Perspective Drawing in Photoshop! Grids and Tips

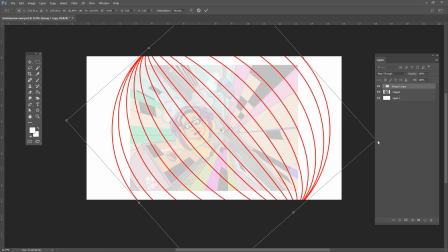This is how I created the grid for our gas station background. However, in this drawing, I'll duplicate this grid and rotate it 90 degrees so that there are 4 vanishing points.
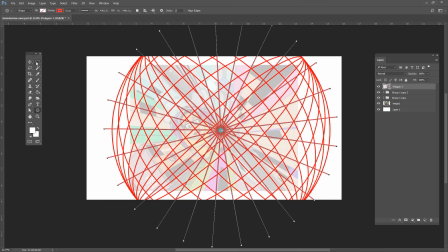And then of course, 1 point going down. I'm going to vary these types of buildings and their heights.
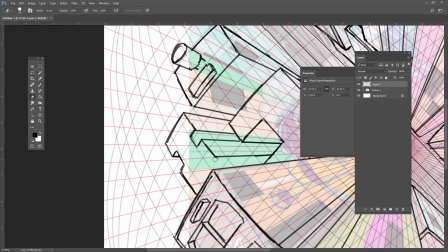This will be more interesting than a bunch of buildings that are all the same. Real cities have variation. Notice the distortion happening is stronger near the edges.
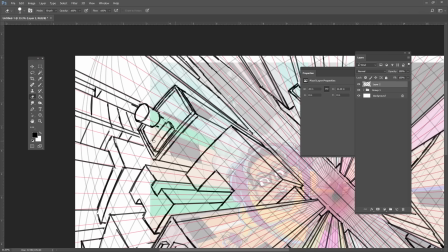If I wanted to, I could keep extending this background further until we reveal the horizon line. Then we can make a drawing like this.
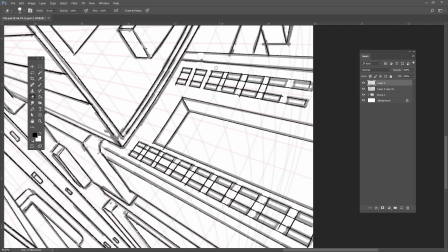You need to also add realistic infrastructure like water towers and air conditioners. These details help make the scene feel more believable, so take the time to draw them.
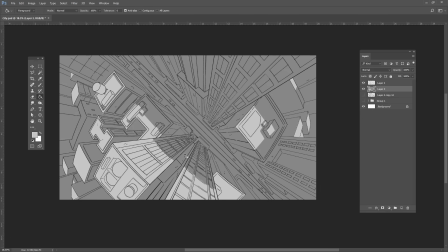I had some quick lighting in this scene to show the light is hitting the top of these buildings, and some gradients to emphasize the depth of this road.
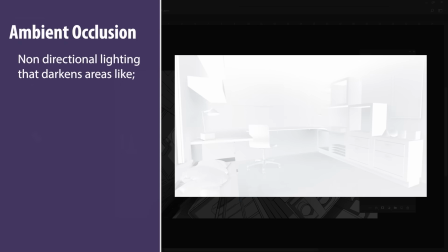In 3D art, this effect is referred to as ambient occlusion. This is when the light can't penetrate the deep cracks of a surface. So now that you've got this arsenal of grids up your sleeve, how do you use them effectively? The best way to utilize grids is to apply them midway through your sketching process.
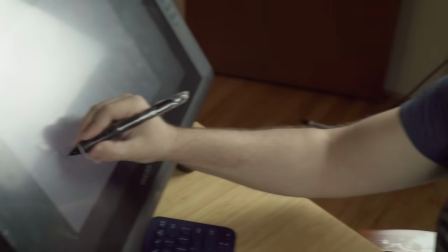First, roughly draw what you want in a scene. Establish the composition and where you want the horizon line just by eyeballing it.
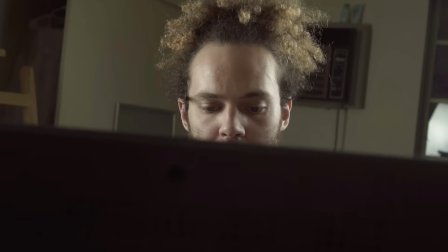Define the large shapes in your composition, and whatever small details that you think are important.
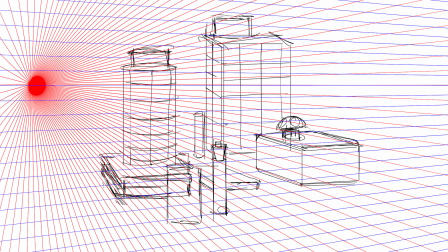Then decide which type of grid to use, and then match that grid to your sketch.
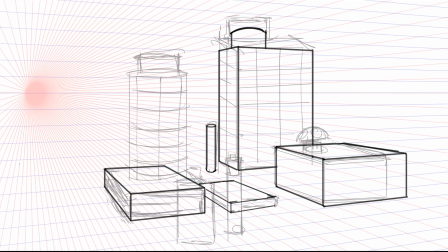Then fix your drawing with proper perspective, while maintaining the composition that you originally wanted.
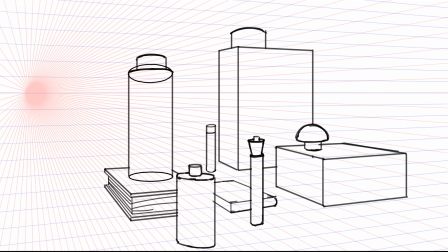Obviously, you could start out by just drawing with the grid, but that's kind of distracting and will most likely yield to some fairly stiff results because the grid is kind of distracting. But that's just like my opinion, man. You can use Photoshop cheats to help you draw certain shapes.
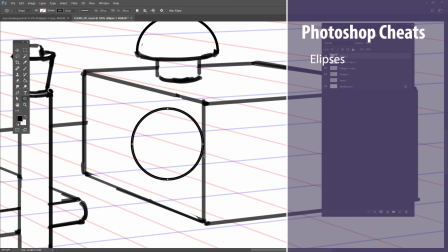For instance, ellipses can be placed on the grid and then warped into place using the free transform tool. Using a combination of Control, Shift, and Alt, you can transform the points to align things to the grid.
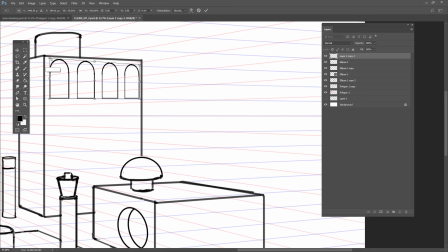You can also draw flat surfaces and then skew them into perspective, which is very useful for like windows and arches.
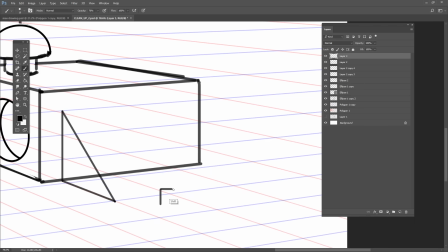You can easily draw a staircase by figuring out the endpoints, then drawing flat steps and skewing them into place. Then just duplicate these parts, move them over, and scale them.
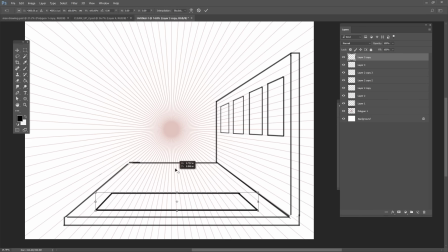You can scale objects in perspective by moving the rotation point to the vanishing point. Hold Alt and Shift and then transform. This is very helpful if you need to move things further away from you or scale them in perspective.
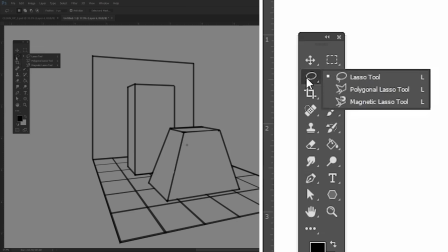To make simple lighting, identify a light source and use the polygon lasso tool to block out the surfaces which will be in shadow.
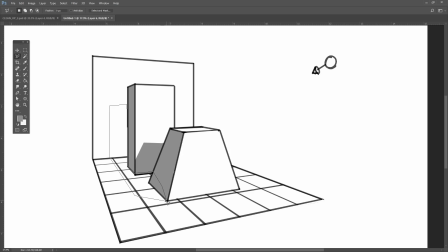Then add cast shadows by identifying the shape casting the shadow, and how that would interact with the topology of the object being affected by the shadow.
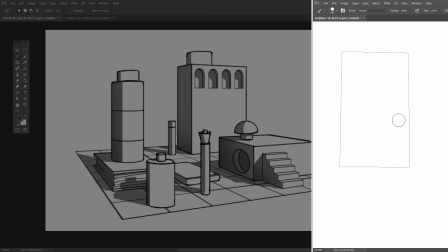You can add simple gradients by selecting an area with the polygon lasso, and then painting with a large brush with very soft edges.
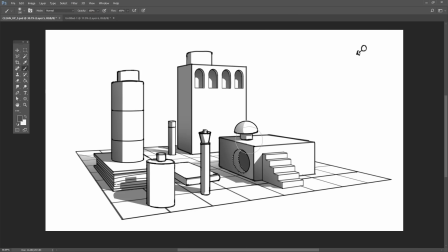As objects go away from you, shift their shading to make them have less contrast, less details, and blend in with the background more.
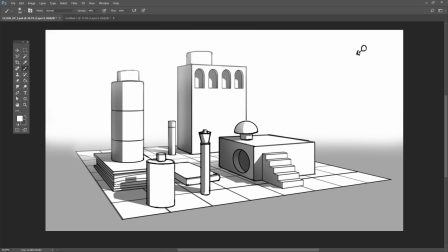Doing that will establish atmospheric perspective.
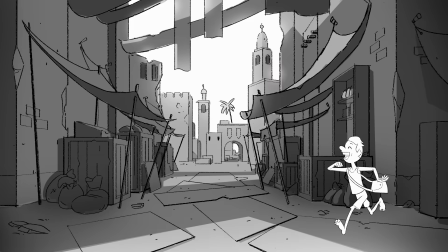So by combining composition, perspective, set dressing, lighting, and atmospheric perspective,
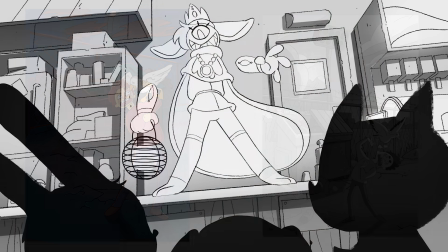you will be able to achieve convincing drawings for your animation or illustration.
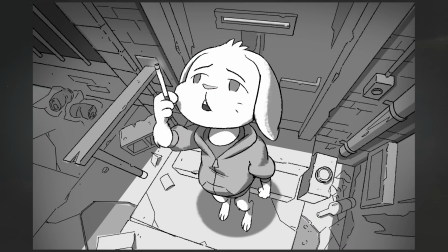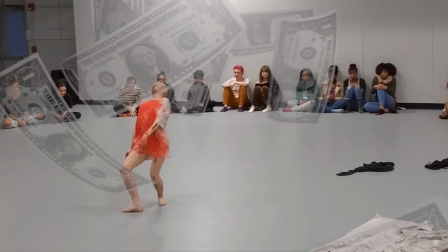Hey you! Me? Are you tired of wasting thousands of dollars in art school? Well now, you don't have to!
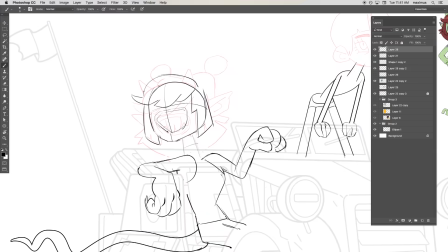Introducing the BAM Animation YouTube channel. You can gain the knowledge and skills from professional designers working in the animation industry for free.
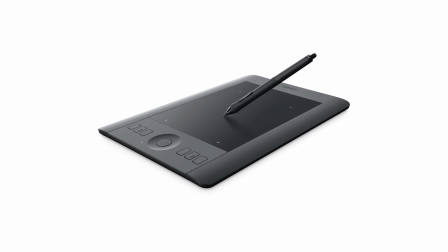All you have to do is subscribe. Just get a Wacom tablet and a copy of Photoshop and you are ready to learn.
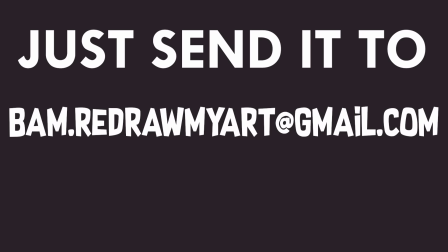So what if I want Max and Brent to redraw my artwork? Just send it to bam.redrawmyart@gmail.com and they'll make an episode all about you.
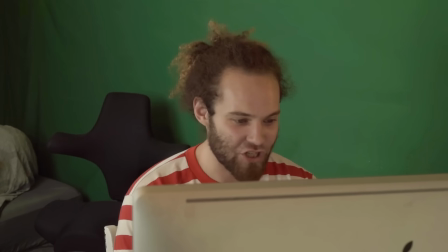Dear Brent and Max, attached is my drawing of my OC Balkimra. She's a 16-year-old goth wizard at Hogwarts studying the art of demon transformation. She's the smartest person in her class and sexiest with no weaknesses except that she's a half demon and has 2 different colored eyes and 7 very important tattoos and bracelets,
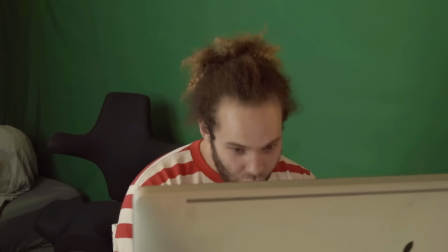and even though she's not a demon, she's also asexual and a POC and an amputee.
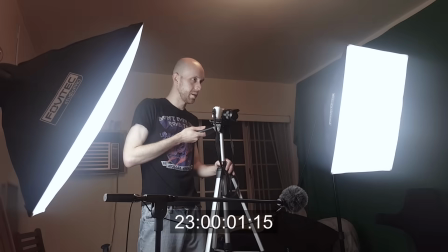Please animate her in your next video! Great, when's the next episode? Well, kind of like tied up with my class right now.
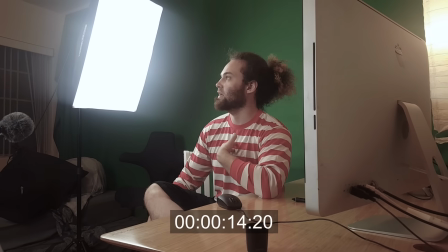And I'm teaching a class as well, and I'm working. That's a lot of hours. You're working too.
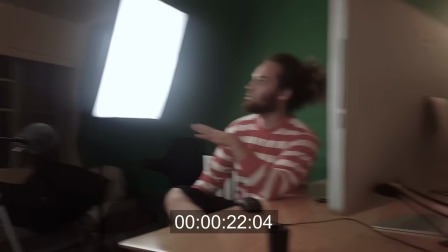Yeah.